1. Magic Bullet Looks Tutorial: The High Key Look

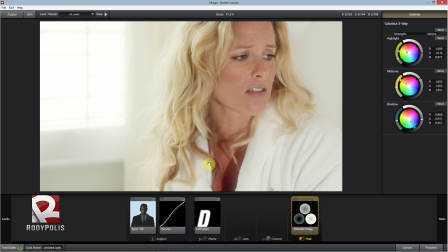And yeah, it's just, like I said, it's just very white all around and very dreamy looking. And that's pretty much the look we wanted. So once we're done with the colorista three-way, part of what I was saying earlier is
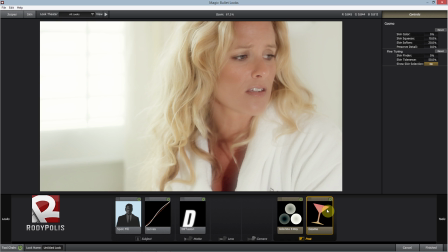because of the harsh light, we had a lot of unwanted detail on her face, and this is like a music video, so we do want to preserve portray the best image of the singer. So that's what the Cosmo is for.
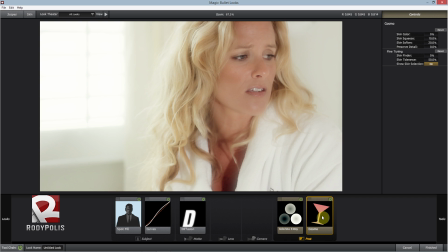It's pretty much a tool in Magic Bullet Looks that that's used to just kind of soften people's faces and skin to remove like blemishes and stuff like that. And pretty much it works like a diffuser, except it tries to find the skin of the actual uh, person.
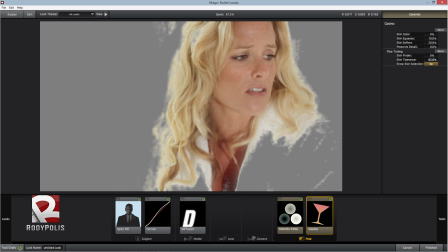For example, you can see the skin tolerance if I put it up or put it down. It's almost trying to see, what areas should be affected by this diffusion.
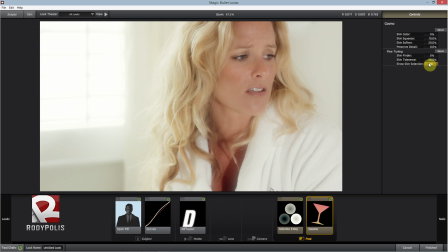So that's very helpful because, if you want to diffuse her face a little bit, you don't really want to diffuse the whole video. So that's pretty helpful to that. And for the skin soften, like I don't really like to overdo it because then it looks super fake.
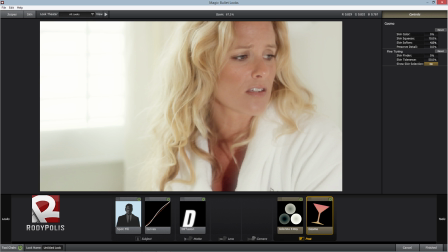And if you do it and it looks fake, then it's kind of like, well, why did you even do it? So I actually put it at the skin soften at like 7%.
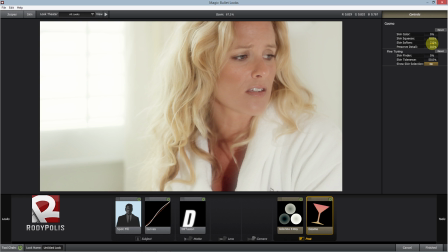So I think that's actually going to be good. Depending in your particular shot, you can put higher. But again, the biggest reason I am using Cosmo for this is, like I said, the harsh light. That was just too light, too harsh for this particular shot.
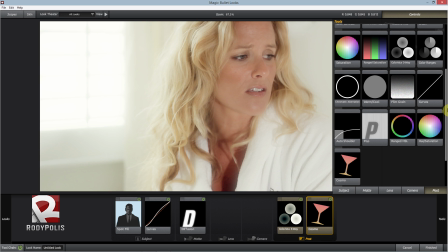And the last thing I did, and that's just something I do a lot,
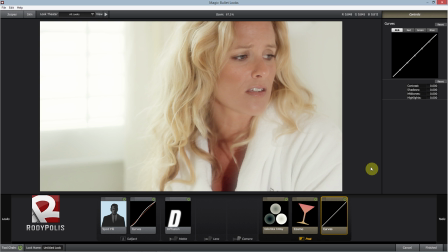like it's not a rule and it's not, well, first of all, color grading, I don't like to think as color grading as a rule at all. It's just, I like to be free and just kind of experiment with different things. But one thing I always like to do is always really start with a curve.
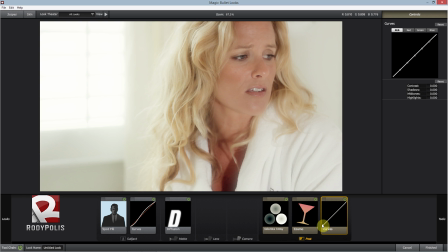And then once I get the main look, I end it with another curves just to, see if there's any more, I could do to make it better or whatever. So, that's just personally me.
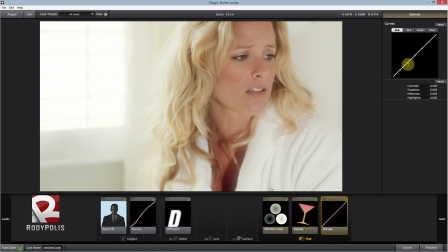And for curves, I find that this point and that point, like it's like the second to last on each point. Like, if you ever want to just make a slight adjustment to test something out, I mean, give it a try.
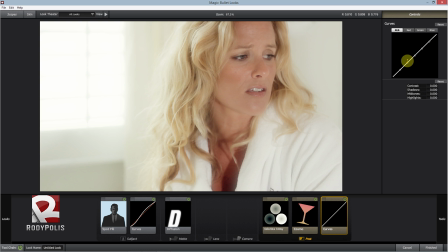It works for me. I mean, just give it a try and just only adjust these two, and you can actually get some pretty cool results, some pretty soft results. And also, the reason I like to use curves over the regular uh
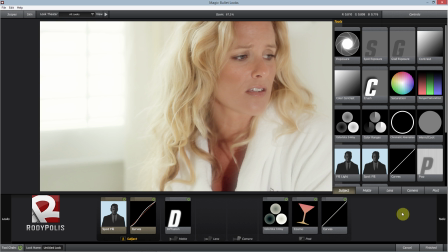contrast look is that it just gives you more options.
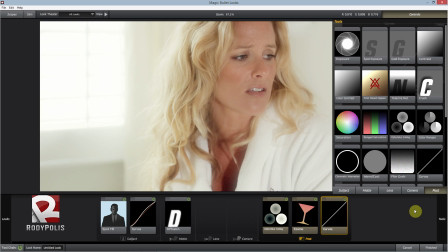Like it allows you to do a lot more than with the image than simply, putting up the contrast or putting down the brightness and stuff like that.
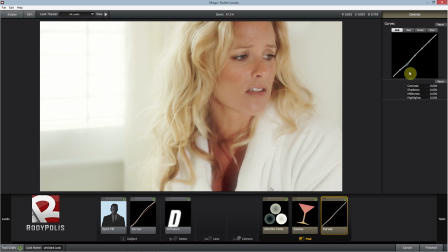So pretty much what I'm going to do is I just put it down slightly. And as you can see, it just adds a little bit of contrast. But what I like about the curve is that the contrast it gives, I don't know how to describe it, but it's a lot richer and it's kind of softer too than a regular contrast.
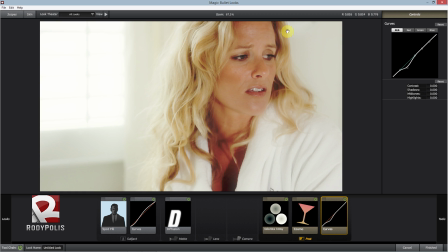So I could even push it down more and it would still have that, that very nice look to it. But it's a high key look, so we can't have like too much darkness going on in there. And even that, I'm just doing it because, well, that's me.